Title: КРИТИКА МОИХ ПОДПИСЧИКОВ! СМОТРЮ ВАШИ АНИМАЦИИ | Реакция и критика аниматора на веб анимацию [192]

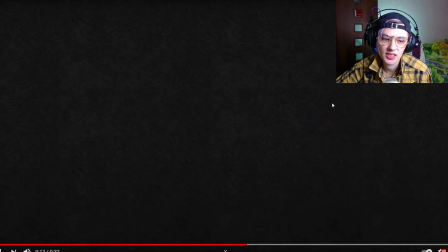[16:45]
Чё здесь за цикл пошел, да?
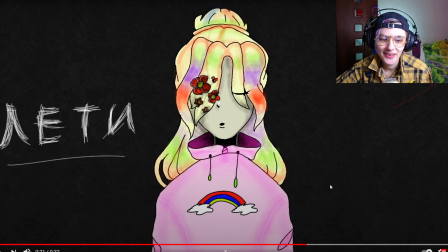[16:51]
Лети, лепесток поется, а ты анимируешь листик, а не лепесток.
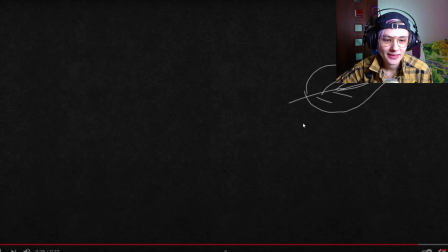[16:59]
Лепесток — это то, что на цветке растет. Понятно. Странная идея мема.
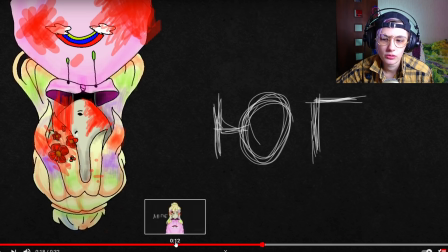[17:06]
Я не знаю, первый раз вижу этот мем, если честно. Он такой достаточно криповый, почему-то мне кажется.
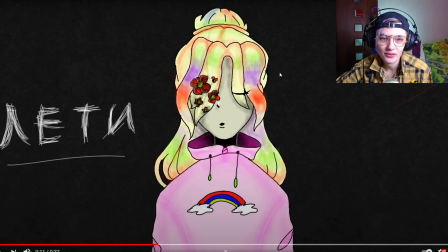[17:12]
Не знаю почему, но он меня пугает. Рисуешь один спрайт, да, красивый спрайт, прям стараешься над ним. Но хочется все равно какого-то разнообразия, потому что, ну, если мем весь 32 секунды состоит, по сути, из одной и той же картинки, которую ты просто то вставляешь передом, то боком, то кверх ногами, это смотреть становится очень скучно уже через секунд 6.
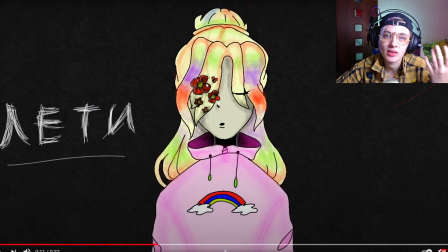[17:35]
Поэтому можно было как-то хотя бы, может, развернуть персонажа, нарисовать несколько спрайтов ему там, с какими-то руками вот так, какой-нибудь полубоком, чтобы и чередовать эти картинки, хоть какая-то бы динамика была, потому что иначе, ну,
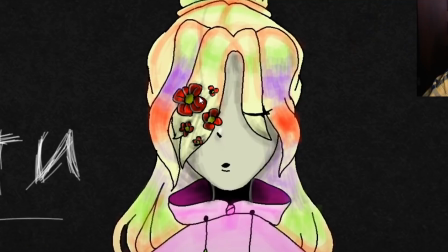[17:48]
слишком это одинаково все. Три раза мы посмотрели на одну и ту же картинку, уже скучно.
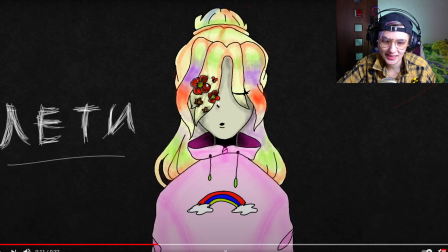[17:52]
Вот, ну а так, в принципе, не стесняйся делать больше разнообразия, не стесняйся делать там рот там как-то иначе еще там изгибать, может, форму новую придавать.
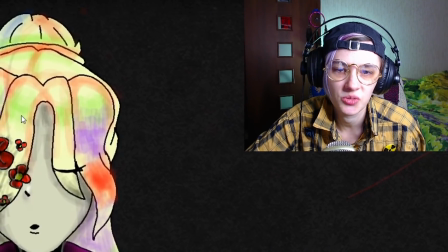[18:02]
Да, ты берешь именно сложный покрас, делаешь персу, естественно, тебе не хочется его как-то анимировать,
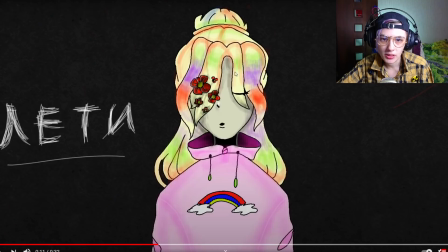[18:08]
двигать и так далее, потому что, ну, блин, я как представлю вот эту всю мазюку с челочки перерисовывать заново каждый раз. Это сложно. Поэтому, может, все-таки сделать локальную выкраску. Пусть она будет проще, но она будет как бы легче анимироваться. У тебя будет меньше зажатости вот этой. Ну и, может, что-то на фоне бы следовало тоже добавить, потому что одинаковый фон.
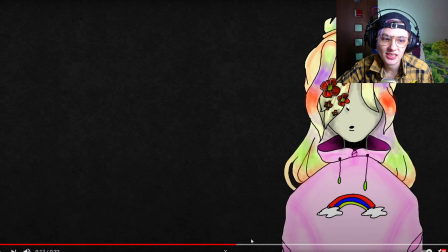[18:27]
Единственное разнообразие — это то, что вот этот летящий листик, ну и то это, по-моему, двигается чисто просто один и тот же листик нарисованный.
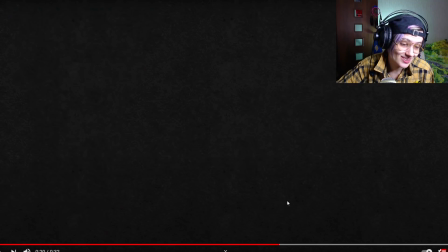[18:35]
Он даже никак не искривляется. В общем, скучновато. Ну, извини. Красиво пытаешься рисовать перса, но скучновато сам мем.
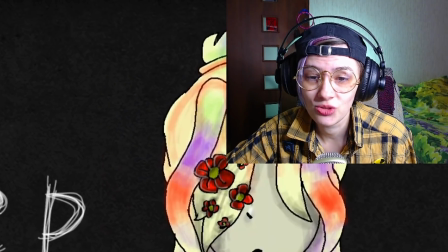[18:42]
Вот особо тут даже не оценить ничего. Нету как бы ничего, за что можно, в принципе, как-то глазу даже зацепиться в этом меме. Просто похоже на, знаешь, анимированную слегка заставку караоке.
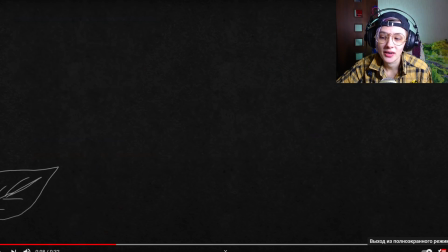[18:54]
Старайся еще больше как-то разнообразить, больше анимаций делать или хотя бы больше слайд-шоу делать,
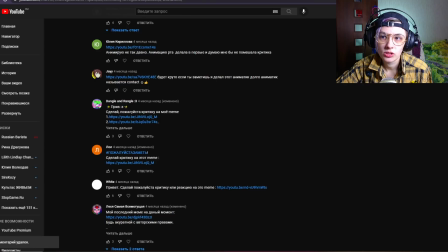[19:01]
чтобы несколько было фигур в разных позах. Я удалено 3 комментария, значит, здесь остается 278.
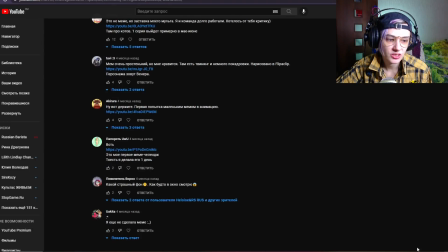[19:07]
Генерируем. 10 номер. Что ж, идем вниз, скатываемся по наклону. Раз, два, три, четыре, пять, шесть, семь, восемь, девять, десять.
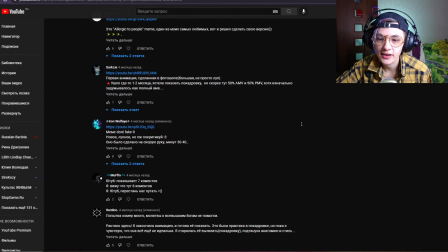[19:13]
10-й претендент у нас Ironed Wolf Eye. Новое лупное, пожалуйста, покритикуй.
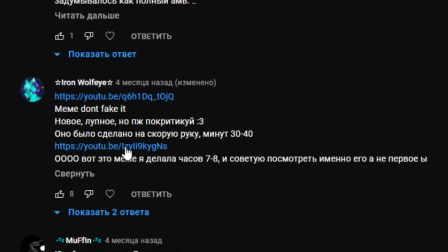[19:19]
Оно было сделано скорую руку, минут 30-40. Охренеть. Подожди, тут два мема, да?
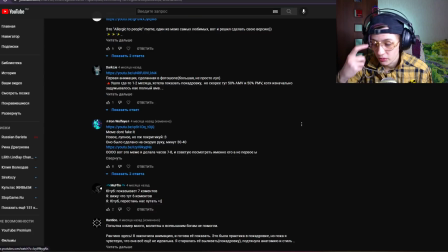[19:24]
Так, надо какой-то один взять. Почему вы все скидываете второй мем и просите посмотреть на второй мем? Зачем вам тогда первый был нужен?
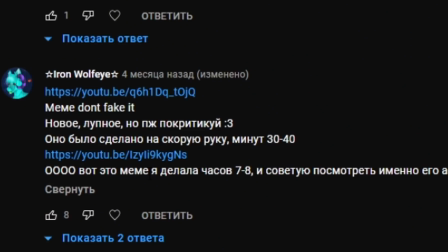[19:30]
Скидывали бы тогда тот, что получше первым номером? Что за странная логика? Мем делался 7-8 часов, советую смотреть именно его.
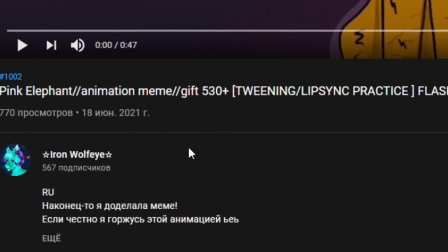[19:38]
Давайте же глянем на Iron Wolf Eye. Итак, мем у нас называется Pink Elephant Animation Meme Gift на 530 подписчиков.
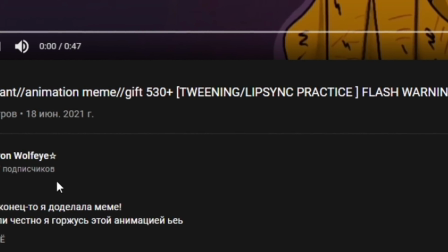[19:46]
Twinning, Lipsync и Flash Warning. Осторожно, ребятки.
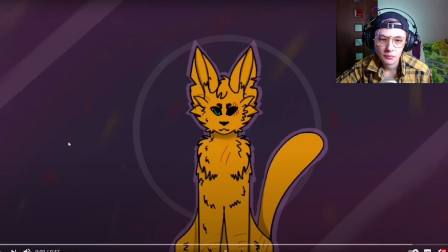[19:51]
770 просмотров у нас. И, видимо, сразу какого-то поцарапанного со всех сторон котищу. Что ж котища будет делать?
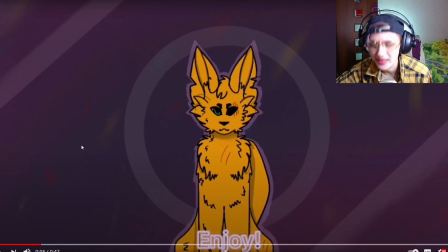[20:04]
Что-то со звуком, как будто он записан, словно бы через старые динамики, потрескавшиеся, какой-то прям нету басов у звука. Так и есть разве в этом меме?
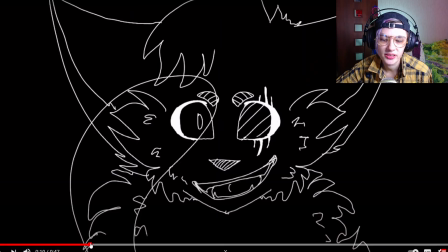[20:19]
Это хвост двигался перед лицом у него. Здесь прикольная рисовка такая, детальненькая, ну непонятно, хвост вроде сзади, а вроде спереди, и как понять, что тут происходит?
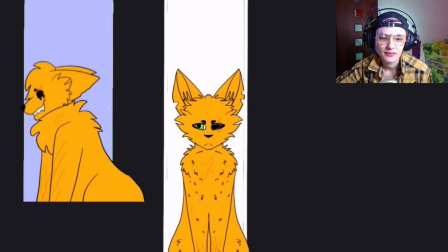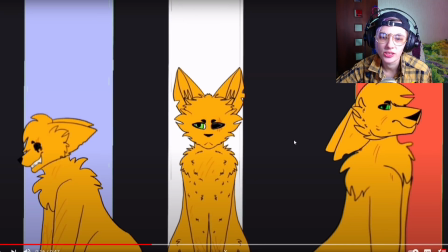[20:35]
Здесь ты, типа, сдвигаешь слои. Ну да, твининг написано. Вот во флипоклипе, если это, конечно, флипоклип.
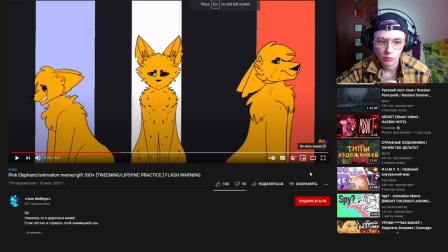[20:41]
Да, тут, в принципе, используется много прок, но одна из них флипоклип.
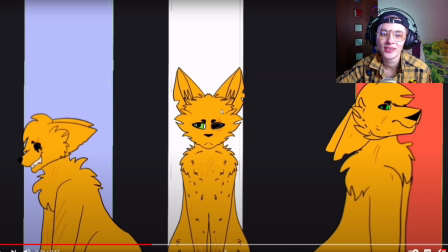[20:46]
Немножко всегда твининг выглядит как-то так. Близко к покадровке, ну, такой более кривоватый, чем твининг уже в какой-то проге, где ключевыми кадрами двигают.